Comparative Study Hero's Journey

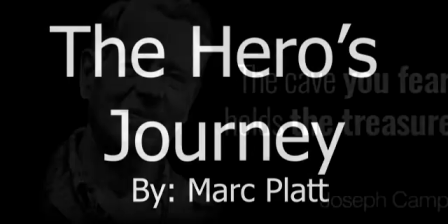(0:00)
A hero is someone who has given his or her life to something bigger than oneself. This is a quote from Joseph Campbell, the father of the hero's journey.
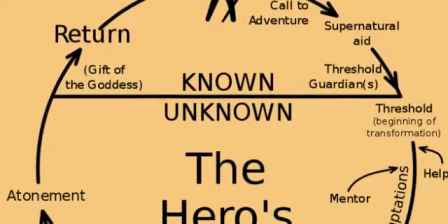(0:09)
According to Quartz magazine, the hero's journey is a formula in which many films follow while telling a story.
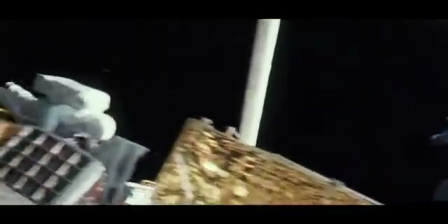(0:14)
I will be analyzing how the films Gravity and 1917 both portray aspects of the hero's journey through the use of lighting, camera movements, and long takes.
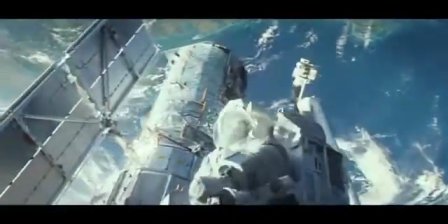(0:23)
Directed by Alfonso Cuarón, Gravity tells the story of an astronaut, Ryan Stone, who is sent to space for the first time.
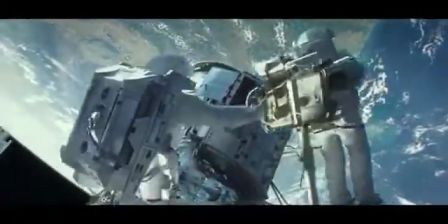(0:31)
During a routine spacewalk, disaster strikes and destroys their ship. Ryan soon realizes the only way back home is to venture further into space.
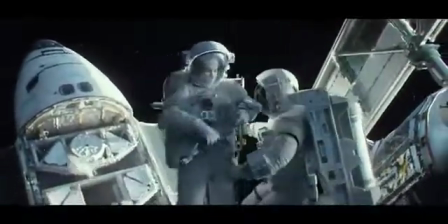(0:39)
In this film, we see the different aspects of the hero's journey as we follow Dr. Stone's struggle to make it back to Earth alive.
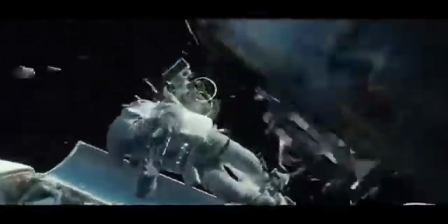(0:46)
One very important aspect in the hero's journey is usually called crossing the threshold.
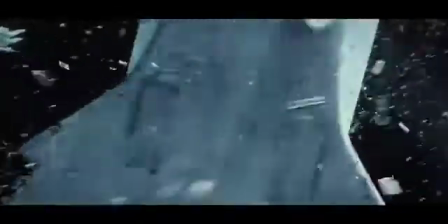(0:51)
This occurs when the hero is moving from their ordinary world into the unknown.
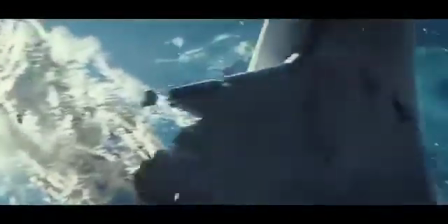(0:55)
This can be seen in Gravity as we see Dr. Stone get detached from her ship and start flying into space.
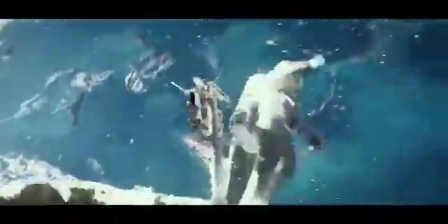(1:01)
The change of worlds that occurs here is from the safety of companionship and hospitality into remote isolation.
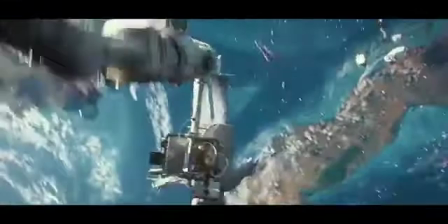(1:07)
The first thing noticed here is probably the long single take of the shot. This is very effective in conveying the crossing of the threshold aspect of the
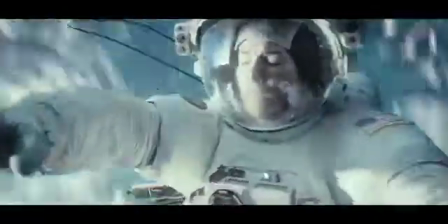(1:15)
hero's journey and the way that the audience can really feel the tenseness of the moment as time passes.
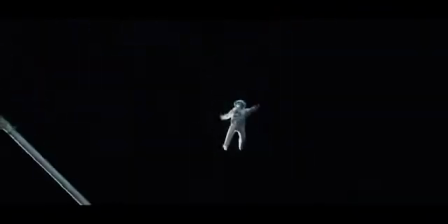(1:20)
This helps the audience understand that there is a change occurring within the narrative of the story. Secondly, this transfer to isolation can be seen through a change in lighting.
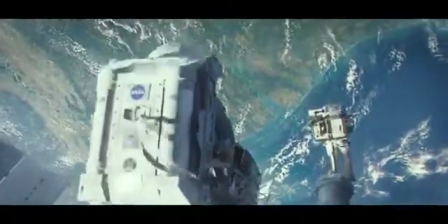(1:29)
Towards the beginning of the shot, there is high-key lighting present everywhere as a lot is going on, and there is not much direct emphasis through lighting on any one thing.
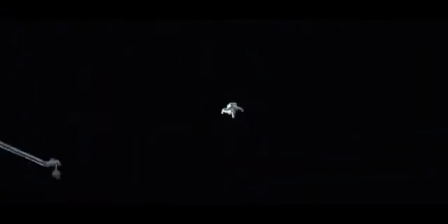(1:37)
However, as the shot pans out to Dr. Stone flying through space, there is a contrast of lighting as everything is dark but her.
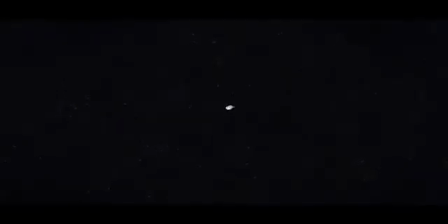(1:43)
This is how the feeling of isolation is developed, which furthers this shift of crossing the threshold.
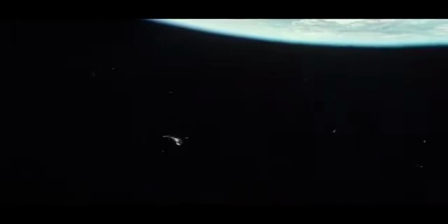(1:49)
Finally, the quick camera movements in this shot also help build the tension that is intended towards the audience to indicate a sort of chaos.
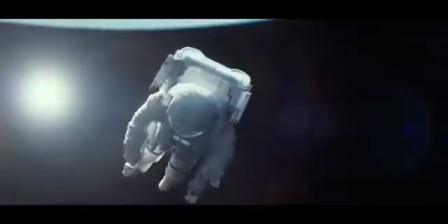(1:56)
This chaos is a representation of the hero in our story, Dr. Stone, while she crosses the threshold into the unknown world of isolation.
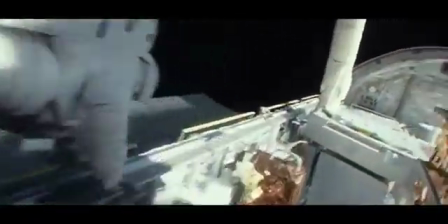(2:03)
These quick camera movements are effective in conveying this because they are constantly showing change.
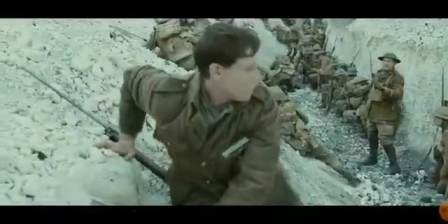(2:08)
Next off, in 1917,
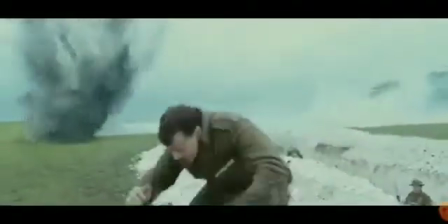(2:10)
they tell the story of a soldier during the Great War who needs to cross over enemy lines to deliver a message that could save 1,600 lives,
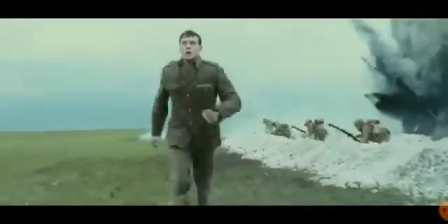(2:18)
including that of his own brother. The part of the hero's journey I will be discussing here is called the Supreme Ordeal.
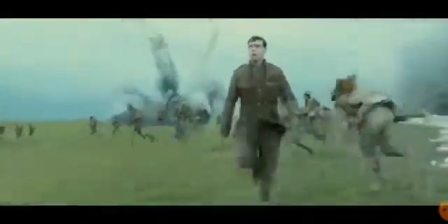(2:24)
This is the part of the journey where the hero has to face his most difficult challenge.
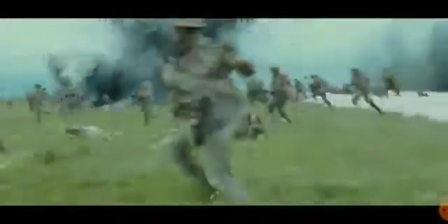(2:28)
Here we see Blake running through a war zone trying to get his message to the commander to call off the attack.
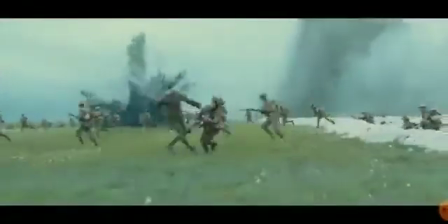(2:34)
The first film element that is used to convey the Supreme Ordeal is the lighting.
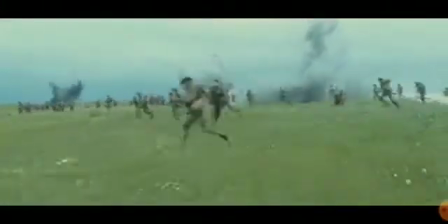(2:38)
The lighting of the shot is overall high-key, which highlights how significant a moment in the film the shot is.
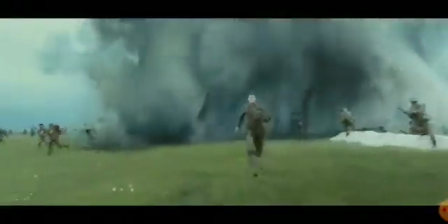(2:43)
This also signifies the magnitude of the challenge that is being faced by the hero.
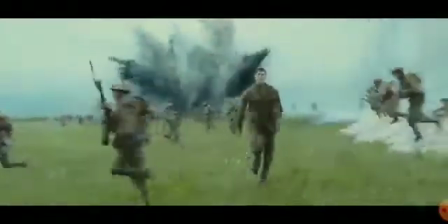(2:48)
Secondly, the long take, although used during the duration of the film, is very impactful in the shot.
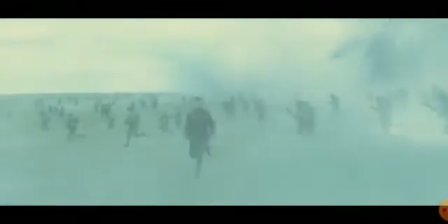(2:53)
It allows for a lot of development in the background, which builds up the importance of the challenge being faced by the hero.
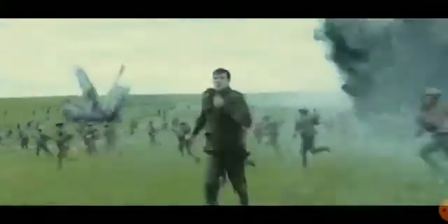(2:59)
Finally, we can look at the camera movement. This kind of goes hand in hand with the long take, as the fast movement backwards allows for the creation of the whole scene.
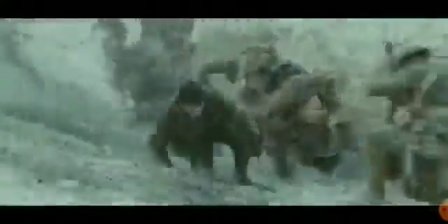(3:06)
This truly reveals how the Supreme Ordeal is in the film. Overall, both films effectively use lighting, camera movements, and long takes to convey the hero's journey.